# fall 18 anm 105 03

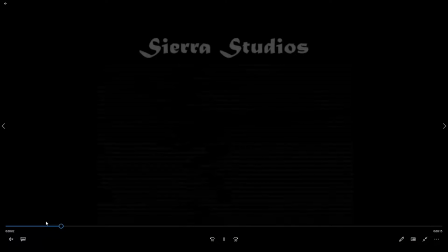I think maybe what I might say instead is to kind of you sort of have this very slow fade in where it's just barely faded in here, and then it kind of fades back down,
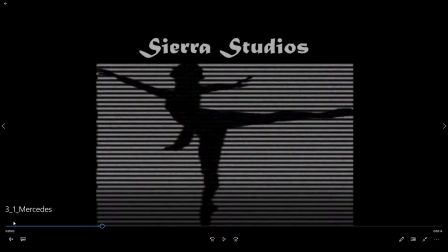and then it fades up again. I would just have it fade up at the beginning. And I think it's interesting,
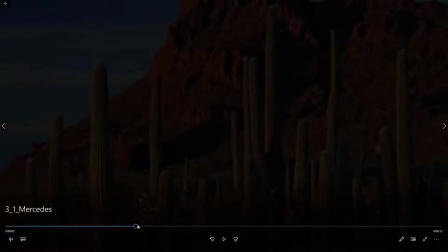mostly interesting the other way, where you start out with the scrambled lines and then you see it form, and then I would just kind of hold it,
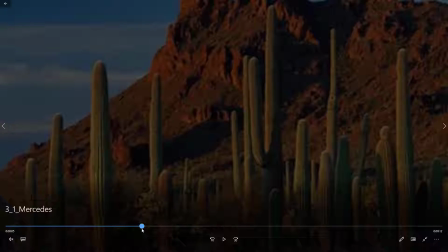Sierra Studios, and then a quick, thing at the end where it just splits up and then fades to black.
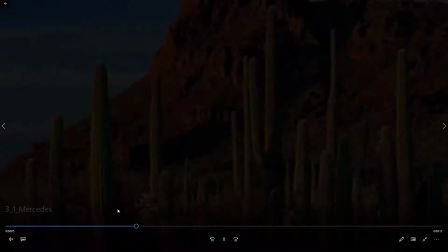Will look good.
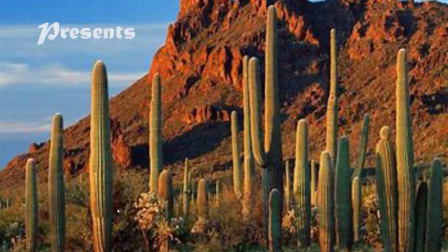Yeah, that if you'll notice that text is a little bit, it's not anti-aliased along the edges,
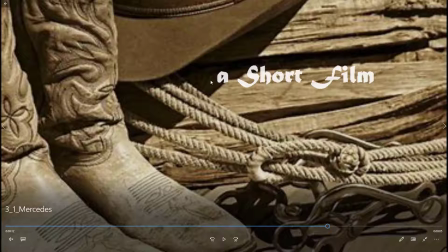so I'm not sure why that happened here, but make sure you're using a fully installed font and that it doesn't do
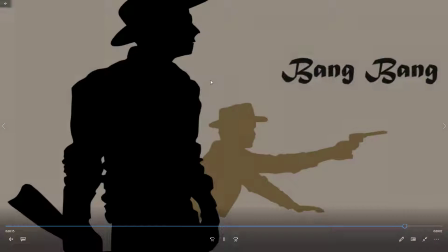that.
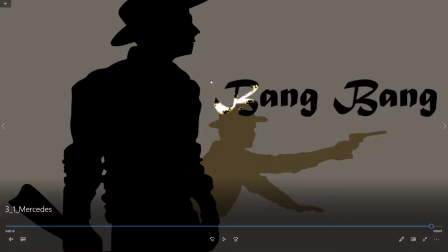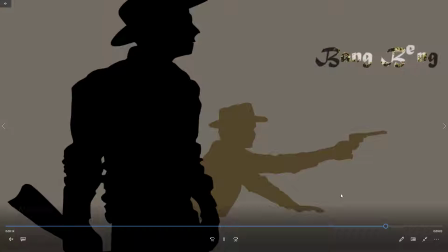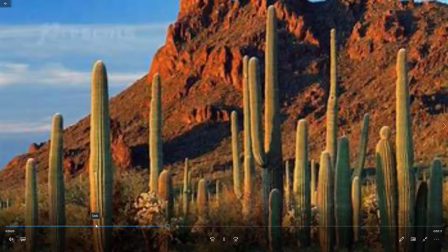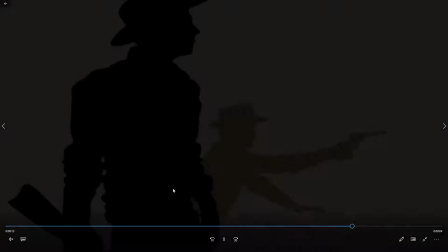I think maybe that's sort of an abrupt cut. I might just do a cross dissolve there. And again, this feels really abrupt when you have this and you just suddenly cut to black.
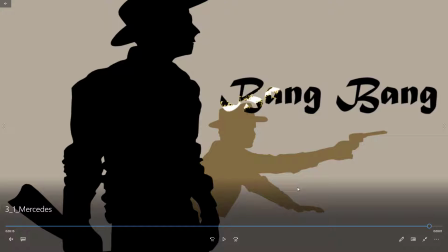I would say fade down to black. And I think you've got one too many things happening with the bang bang effects there.
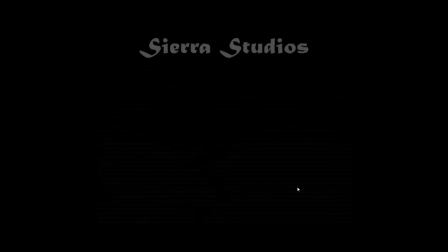I would kind of pick one effect and then bring it in and hold it still to give us time to read it. Okay, this is Ariana.
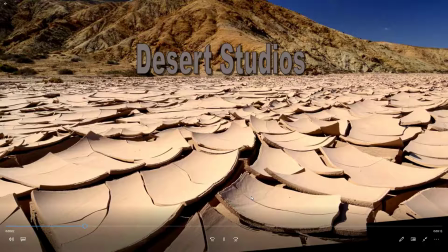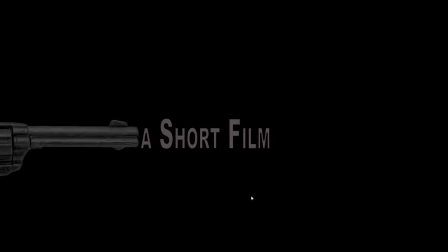All right, so
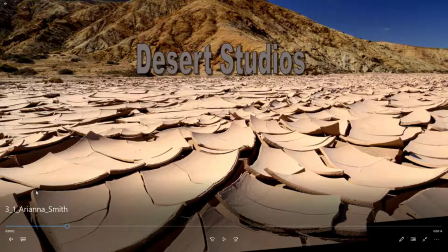I think it's an interesting background image, but the text isn't working for me.
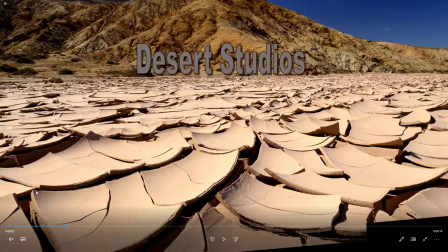I think one is, as I said, I kind of tend to stay away from very obvious drop shadows like you have in there. If you're going to use them, blur them more. But yeah, something about the gray text with that background and that particular font, I don't know, it doesn't really feel like it's going together that well. I would say the same for the present and the titles thing.
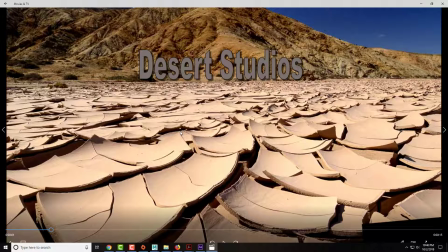So overall, try a different font, lose the drop shadow, and probably the outline too.
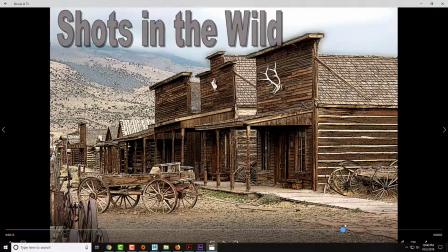And then, it'll be interesting to see what we have after you do all that for all the text. Okay, this is Gabrielle.
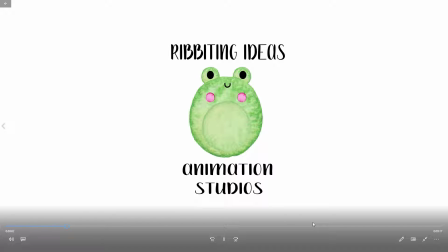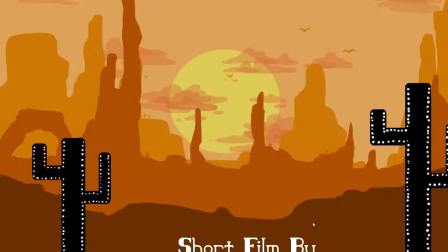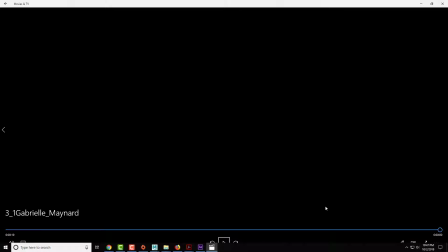Okay.
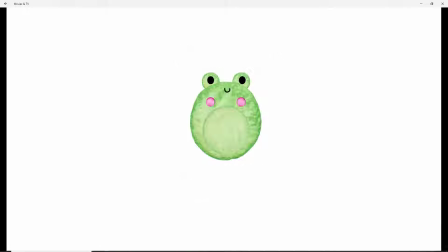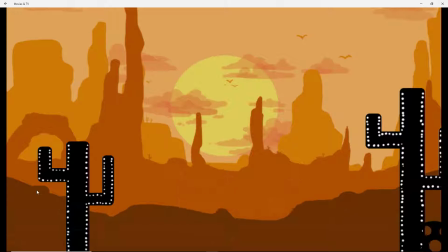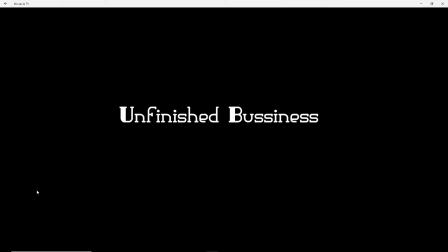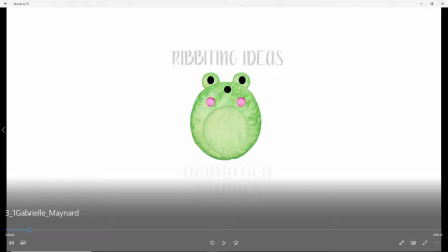Yeah, I think that a lot of the text feels a little abrupt.
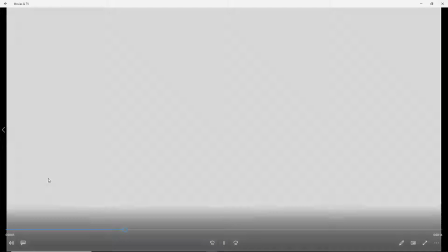I think it's okay how that comes in and fades out.